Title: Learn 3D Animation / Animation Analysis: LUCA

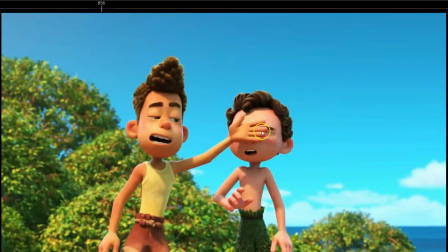(29:00)
And also really nice how when he just opens the eyes, okay, looks at him, really nice facial.
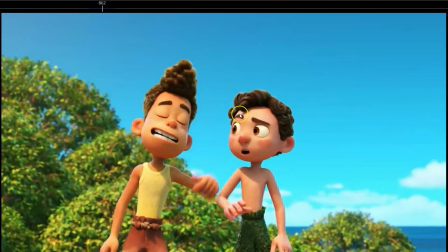(29:08)
The face is open to him, so see how this eyebrow is raised a bit more. Really nice line of action. So the face is creating that triangle looking at him. So the face is open to this character. See the eyebrows.
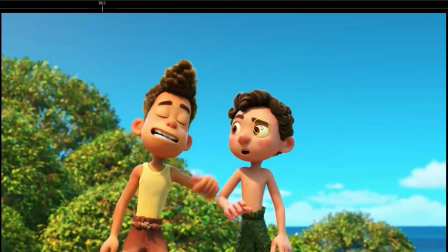(29:25)
This eye is a bit more squashed. This one is a bit more stretched. Really subtle details, but enough to create great facials. So see how it leads the action like this.
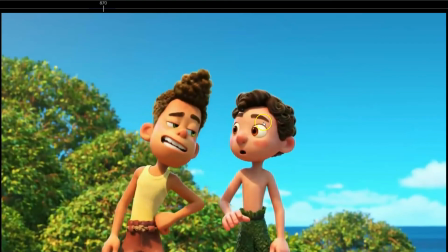(29:41)
It's a bit more exaggerated, and then the eyebrows finish to lift up, and then it's still a bit open to this side, but it's not that exaggerated, because the facial in this case is more a neutral face.
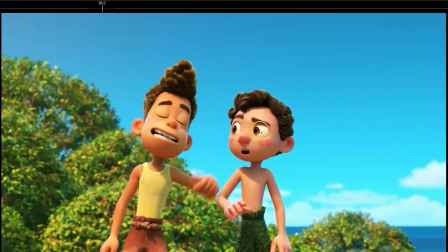(29:54)
in this case, he's like, what is he doing? In this one, you can feel another emotion, so the face is a bit more exaggerated, and this one is just listening to him like, okay, I'm listening. So see how many times you can add that that overlap on the transitions.
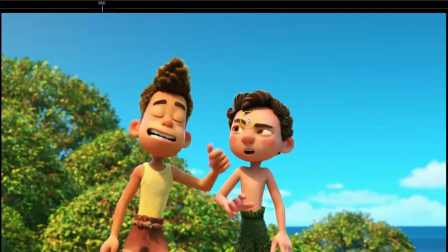(30:13)
So instead of just the both eyebrows raising at the same time, one eyebrow leading the action, creating that kind of pose, is creating also variation. It creates contrast on the face. Even though it's just the transition,
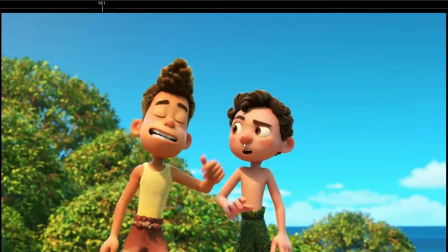(30:27)
you can see how you can overlap the different sides of the face to make it a bit more organic, a bit more fluid.
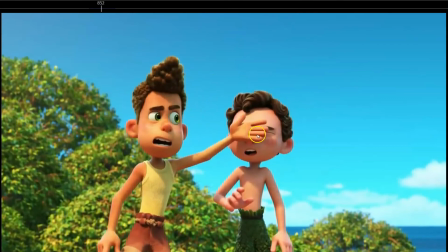(30:35)
Get it? Just get it. But of course, don't exaggerate don't overlap the parts of the face just because you are overlapping.
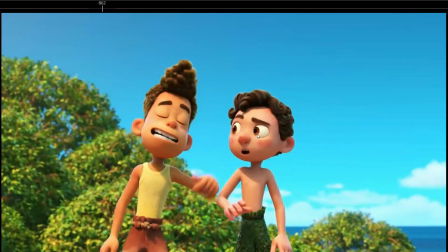(30:44)
You have to have a reason to overlap them. So in this case, you are transmitting this emotion first, and also you are opening the face to this side. So it wouldn't make sense if he raised this eyebrow first and just keep this eye closed,
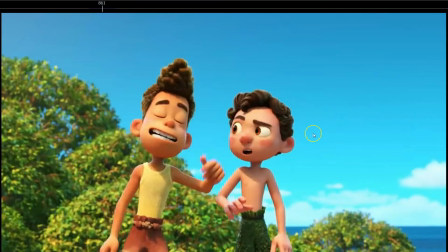(31:02)
because then why is he opening the face to this side? So it has to have a reason for the overlap on the facials.
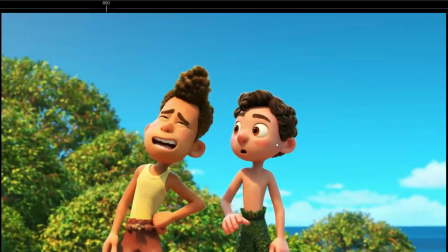(31:09)
So yeah, just keep that in mind.
Just kidding.
Definitely look at it.
Have you ever gone to the human town? Yeah.
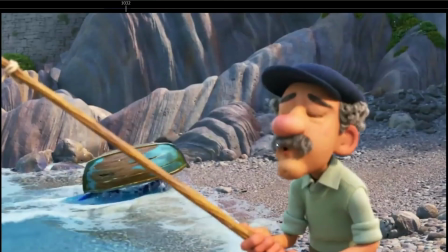(31:17) I'm kind of an expert there.
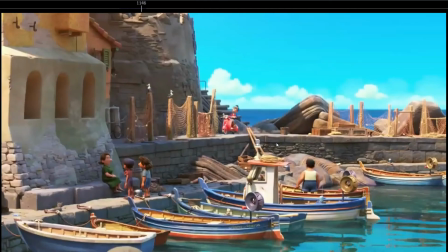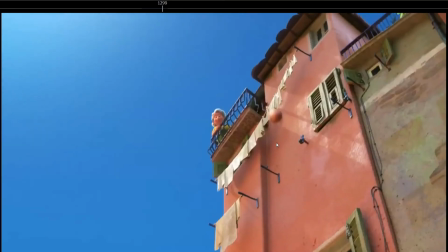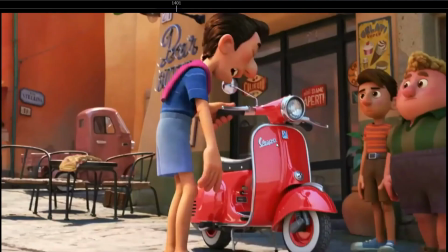(31:33) Someone got lucky today.
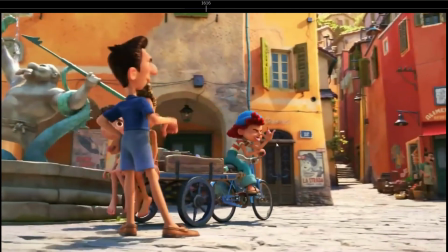(31:39) Go start the club for losers. My name is Julia Macavalli.
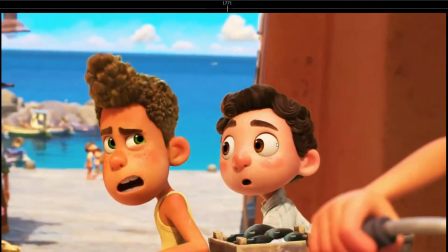(31:46) We underdogs have to look out for each other. What's under the dogs?
I really like this as well.
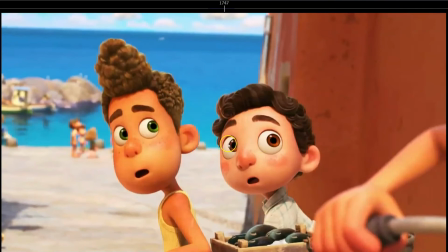(31:52) Each other.
They are both looking at her like, okay, like what?
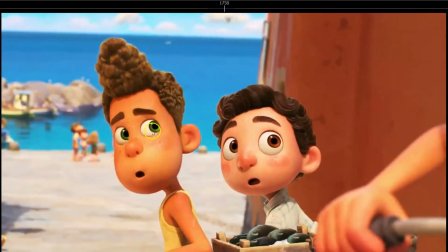(31:57)
And then when he's just gonna, what's under the dog? See how the facial changes first.
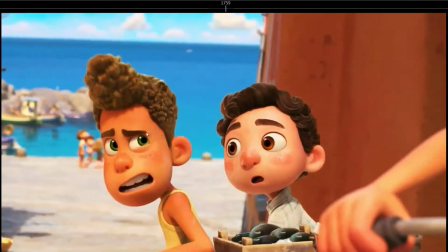(32:05) What?
So he gets, What? so before speaking, he's what?
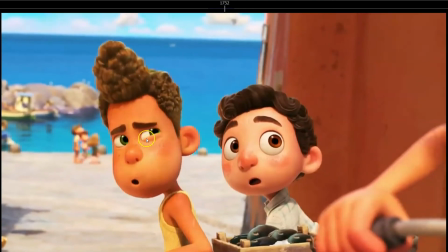(32:12)
So he gets into the what? Into the strange, like, what are you talking about pose? So this is just before he starts speaking. So see how he gets to the facial expression before he starts speaking, and the what's under the, and then see the
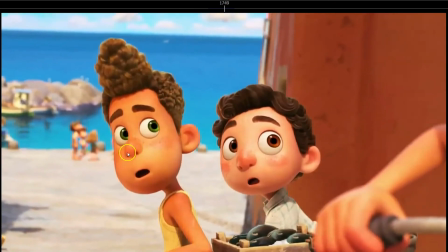(32:30)
head movement, how it creates that really nice arc with the nose.
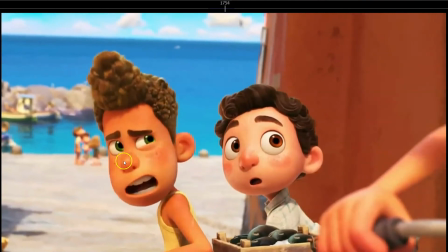(32:36)
See, if you track the nose, it's creating that deep down and up again.
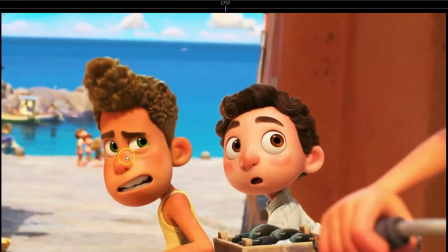(32:41)
So it's creating that really nice arc, and then a little shake at the end on the head. See, if you track the nose, like what's under the nose, like I under the dog, like I don't understand what you're saying. And also notice how if you track the eyebrows, notice how the nose is creating that arc,
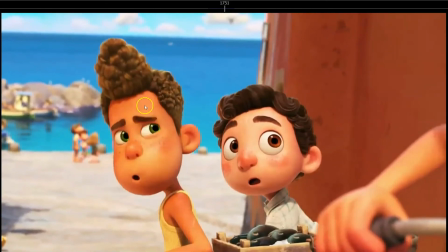(33:00)
but if you track the movement of the eyebrows,
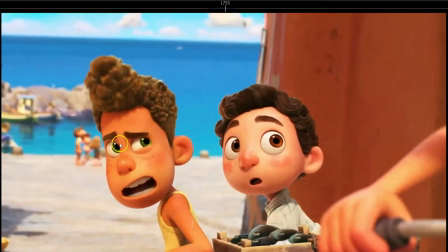(33:03)
notice how the eyebrows go down and then this eyebrow raises a bit more.